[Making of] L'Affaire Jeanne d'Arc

Et le fait d'avoir dans l'oreille la musique de Sarry, c'est comme si derrière moi, je vais vous donner une image un peu étrange, mais derrière moi, c'est comme si j'étais poussé sans arrêt.
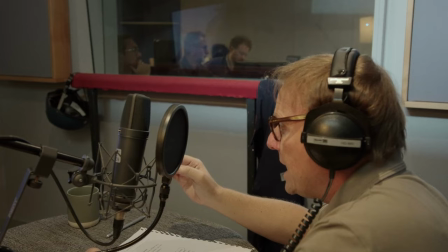Il est temps d'aborder l'implacable procès d'église qui a conduit Jeanne au bûcher.
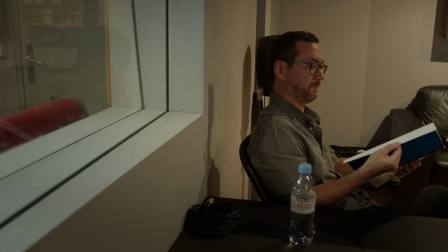En fait, quand on fabrique un film comme ça, il y a tellement de composants. C'est un peu comme si on avait un énorme puzzle avec plein de pièces.
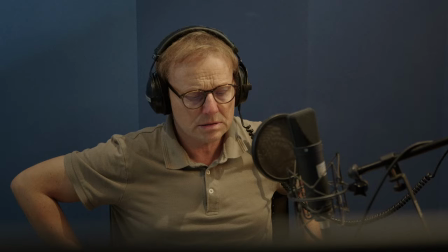Et on sent, en fait, quand la dernière pièce du puzzle arrive et nous donne l'image totale. Et en fait, ce que Laurent a apporté, c'est ça. C'est que tout à coup, l'incarnation de Fournier a fini de raconter l'histoire.
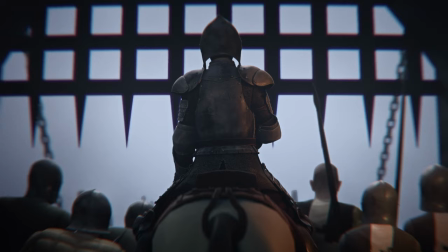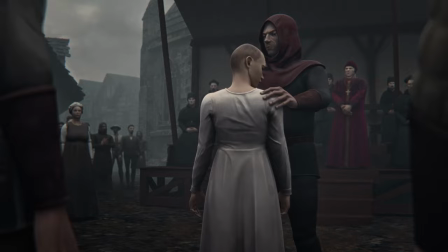Un des défis à la lecture du scénario, c'était la profusion de personnages au cours de toute l'histoire de Jeanne.
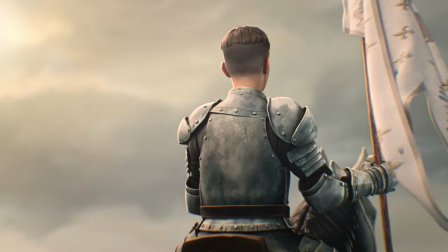Dans notre domaine, la création de personnages est vraiment très coûteuse. Normalement, on aurait dû dire « c'est pas possible, on ne peut pas faire autant de personnages ».
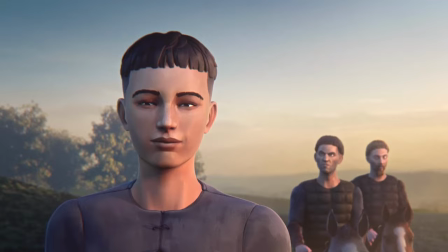Là, dans le cas de Jeanne, c'est un personnage historique qui a son histoire. On ne va pas pouvoir gommer ces gens-là en racontant son histoire. Il nous fallait aussi qu'on trouve un système pour pouvoir répondre à cette demande. Et donc notre solution, c'était de se dire, bon, est-ce qu'avec quelques morphologies, on arrive à couvrir une grande diversité? Donc on s'est dit, on va faire un grand, un petit, un mince, un costaud, des hommes, des femmes.
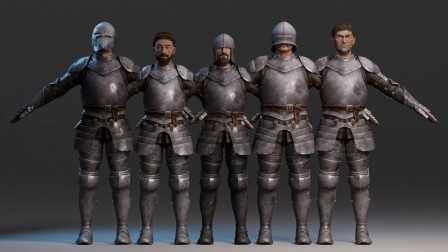Et ensuite, on les habite de façon différente. Donc il y a les soldats, il y a les paysans, les nobles. Et ensuite, on ajoute la richesse de la variation, c'est-à-dire sur un visage, par exemple, on ne va pas toucher beaucoup aux yeux, à la bouche, parce que c'est ce qui bouge beaucoup en animation.
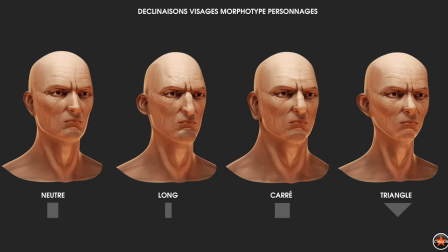Mais par contre, on peut tout à fait intervenir sur les oreilles, le menton, la mâchoire.
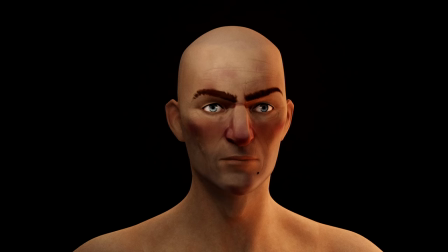On peut mixer aussi différentes textures, rajouter des rides, un grain de beauté, une cicatrice.
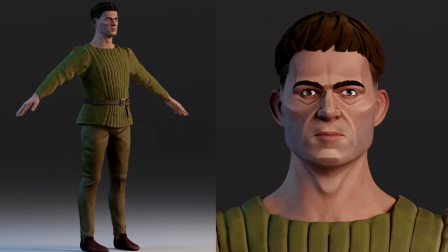Et en fait, tout ça combiné, on ne voit pas grand-chose. On arrive à créer une énorme diversité de personnages, donc on en a plus d'une centaine, ce qui est considérable.
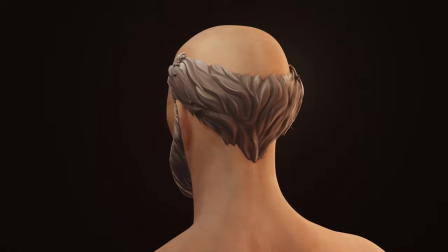Ces personnages-là, effectivement, il y a eu un travail de design, d'imagination. Réal, c'est l'homme d'autorité, c'est la sagesse.
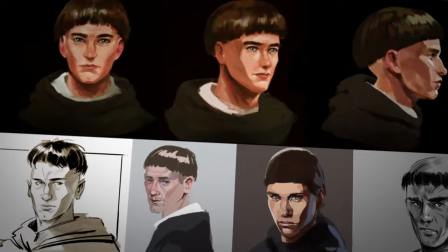On l'a fait un peu plus âgé, et au contraire, Fournier, beaucoup plus jeune, plus candide en apparence, en tout cas.
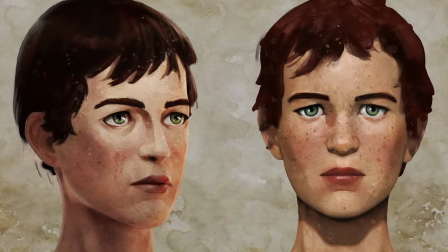Jeanne, c'était un gros défi. La première vision de Jeanne, elle est toujours un peu émouvante.
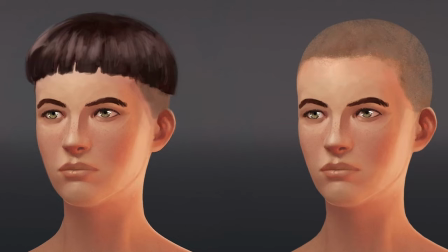On n'a pas de représentation iconographique de Jeanne, donc on a là aussi un champ de liberté extrêmement grand pour le faire.
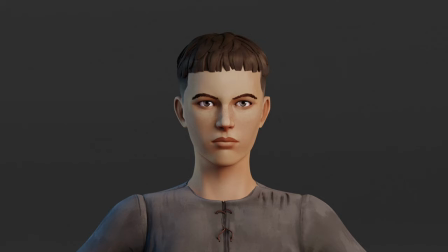Et en fait, ce physique devait traduire sa jeunesse, une certaine forme d'innocence, mais en même temps, une sacrée détermination. C'est un personnage tellement multiple qu'il fallait qu'on trouve un physique qui pouvait répondre à chaque moment du film à son état d'esprit.
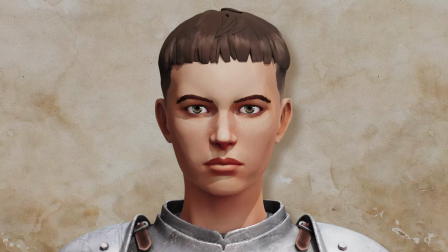Je pense qu'on est arrivé à une définition à peu près vraisemblable du personnage. Une espèce de Jeanne universelle, entre guillemets, qui a priori sur nous tous, tous les artistes, pouvait se dire « Ah oui, ça,
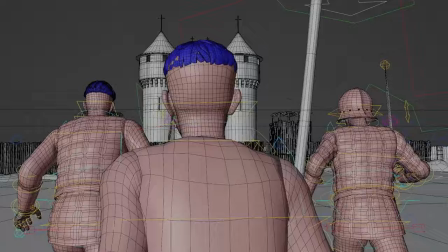oui, j'imagine bien, c'est Jeanne ».
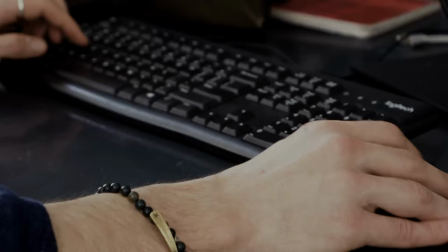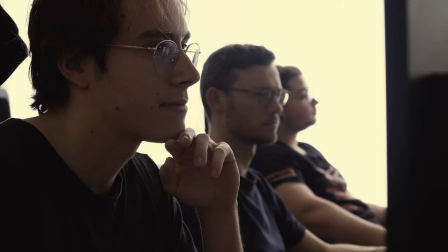Après, il y a beaucoup d'autres départements qui rentrent en jeu.
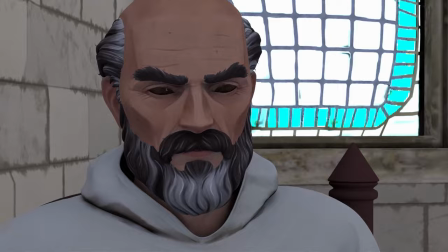Il y a les départements d'animation, il faut donner toutes les expressions, les synchro-labiales, les expressions faciales, le moindre clignement d'œil, c'est un choix. Rien n'est automatique. Après, il y a tous les effets spéciaux aussi, le feu, la fumée.
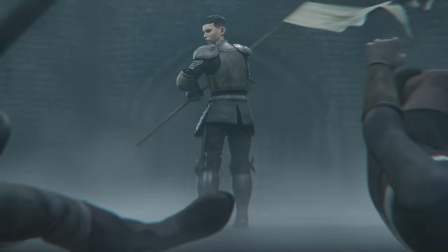Puis il y a toute une étape qu'on appelle le close, la simulation de tissus, tous les vêtements et l'étendard de Jeanne.
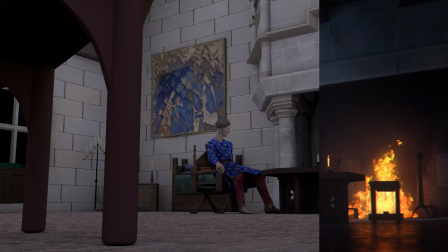Et puis on passe à l'étape de rendu, la mise en lumière. Et on règle très précisément les couleurs.
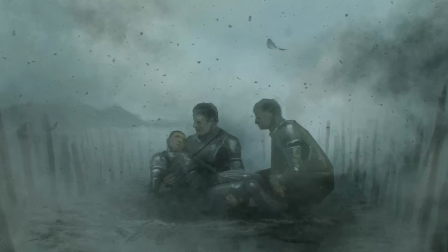C'est pour ça qu'on fait ce qu'on appelle un color script. On fait une illustration couleur par séquence du film. Ça nous permet d'avoir la palette de couleurs qu'on va utiliser sur l'ensemble du film. Si on regarde la scène du procès, lorsque Jeanne est seule avec Cochon,
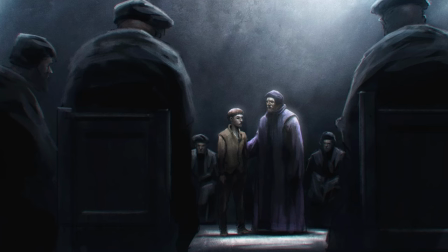on a fait un travail de stylisation au niveau de la lumière, mais aussi de la composition des plans.
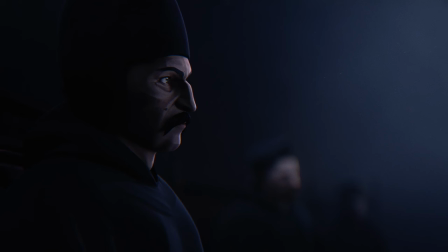Cette femme, au mépris de la pudeur et de toute vergogne et respect de son sexe,
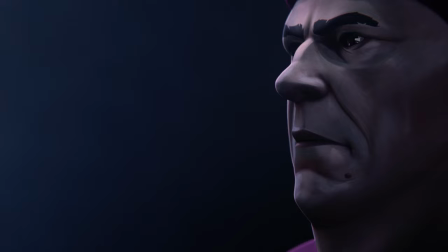portait avec une impudence inouïe et monstrueuse des habits difformes convenant au sexe masculin.
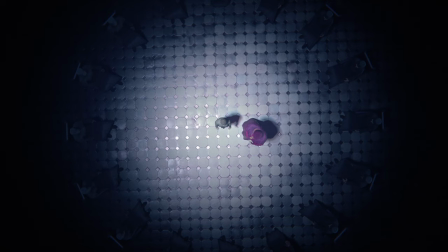On est quasiment dans une idée de piège, d'oppression. Les juges, on les organisait en cercle.
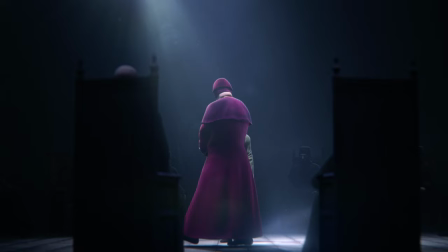Jeanne au centre et une tache de couleur. Pierre Cochon. On a quasiment une scénographie, on a un prédateur qui tourne de sa proie.
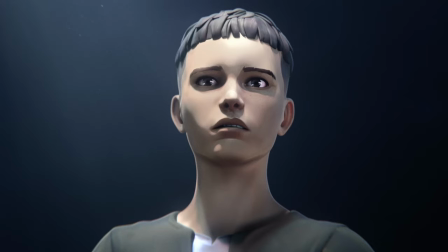Comment parlait-elle puisqu'elle n'avait pas de membres ?
Avec une sorte de lumière fataliste qui vient la baigner du dessus.
J'aimerais mieux mourir que de ne pas être en la grâce de Dieu.
En fait, ce qui est intéressant avec l'animation, c'est que ça nous permet de pousser le curseur un peu.
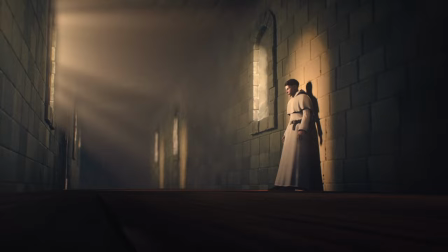Être beaucoup plus appuyé en termes de forme, en termes de couleur, en termes de lumière.
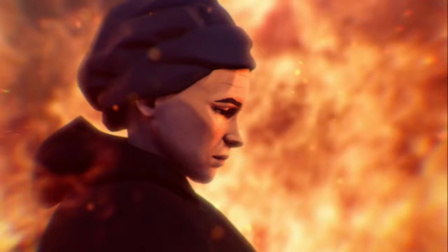Que l'image, la lumière, porte l'histoire autant que le design.
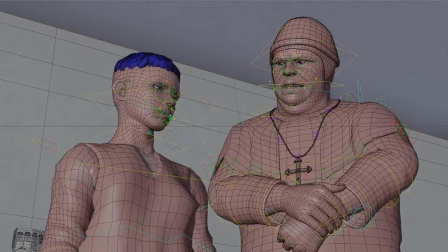Et tous ces éléments-là, en fait, c'est aussi pour raconter l'histoire. C'est pas juste pour se dire « Tiens, ça pourrait être joli de faire ça comme ça.
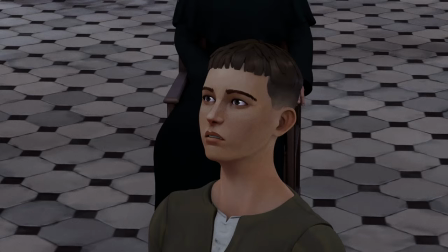» C'est vraiment un travail qui est complet.
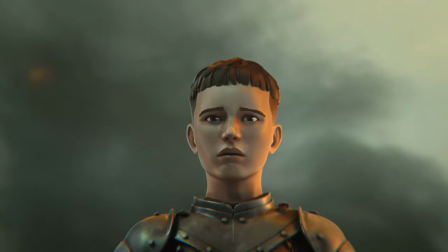Tout a été pensé pour essayer d'aller plus loin que le réel, de faire du cinéma, grand public.
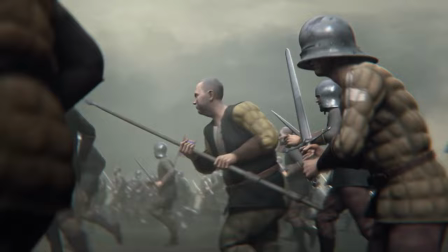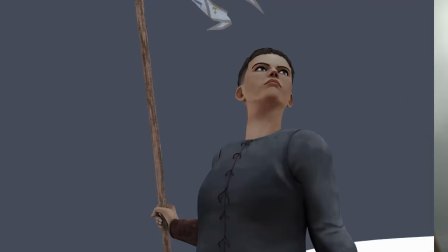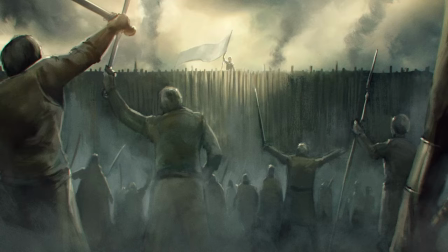Des réussites, il y en a des dizaines sur ce film. C'est une aventure humaine absolument incroyable, l'œuvre de toute une équipe. Ça a été un travail de confiance sur 3 ans, absolument génial.
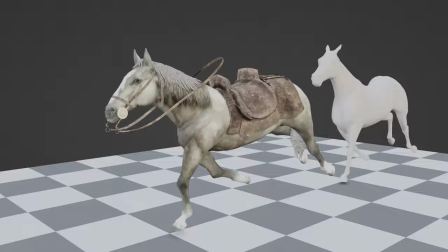Il y a eu plusieurs défis qu'il a fallu relever, parce que c'est pas évident de porter des projets de ce genre. Il faut être patient, il faut être tenace. C'est vrai que c'est une opportunité formidable de pouvoir faire un film comme ça, mais c'est quand même aussi un pari.
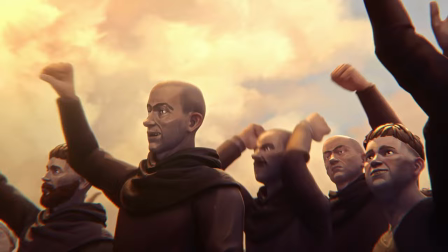Et le plus gros pari pour nous, c'était de créer une image de qualité pour le service public. Avec 3 générations devant la télévision. Le pari est gagné pour ça, parce que de 7 à 100 ans, on peut être devant la télé et on aura tous la même fascination pour ce qu'on est en train de regarder. Et le fait qu'on puisse se lancer sur des projets aussi fous pour la télévision française, énorme de grande écoute, rétrospectivement, on dit qu'on a eu quand même beaucoup de chance et c'était une belle opportunité.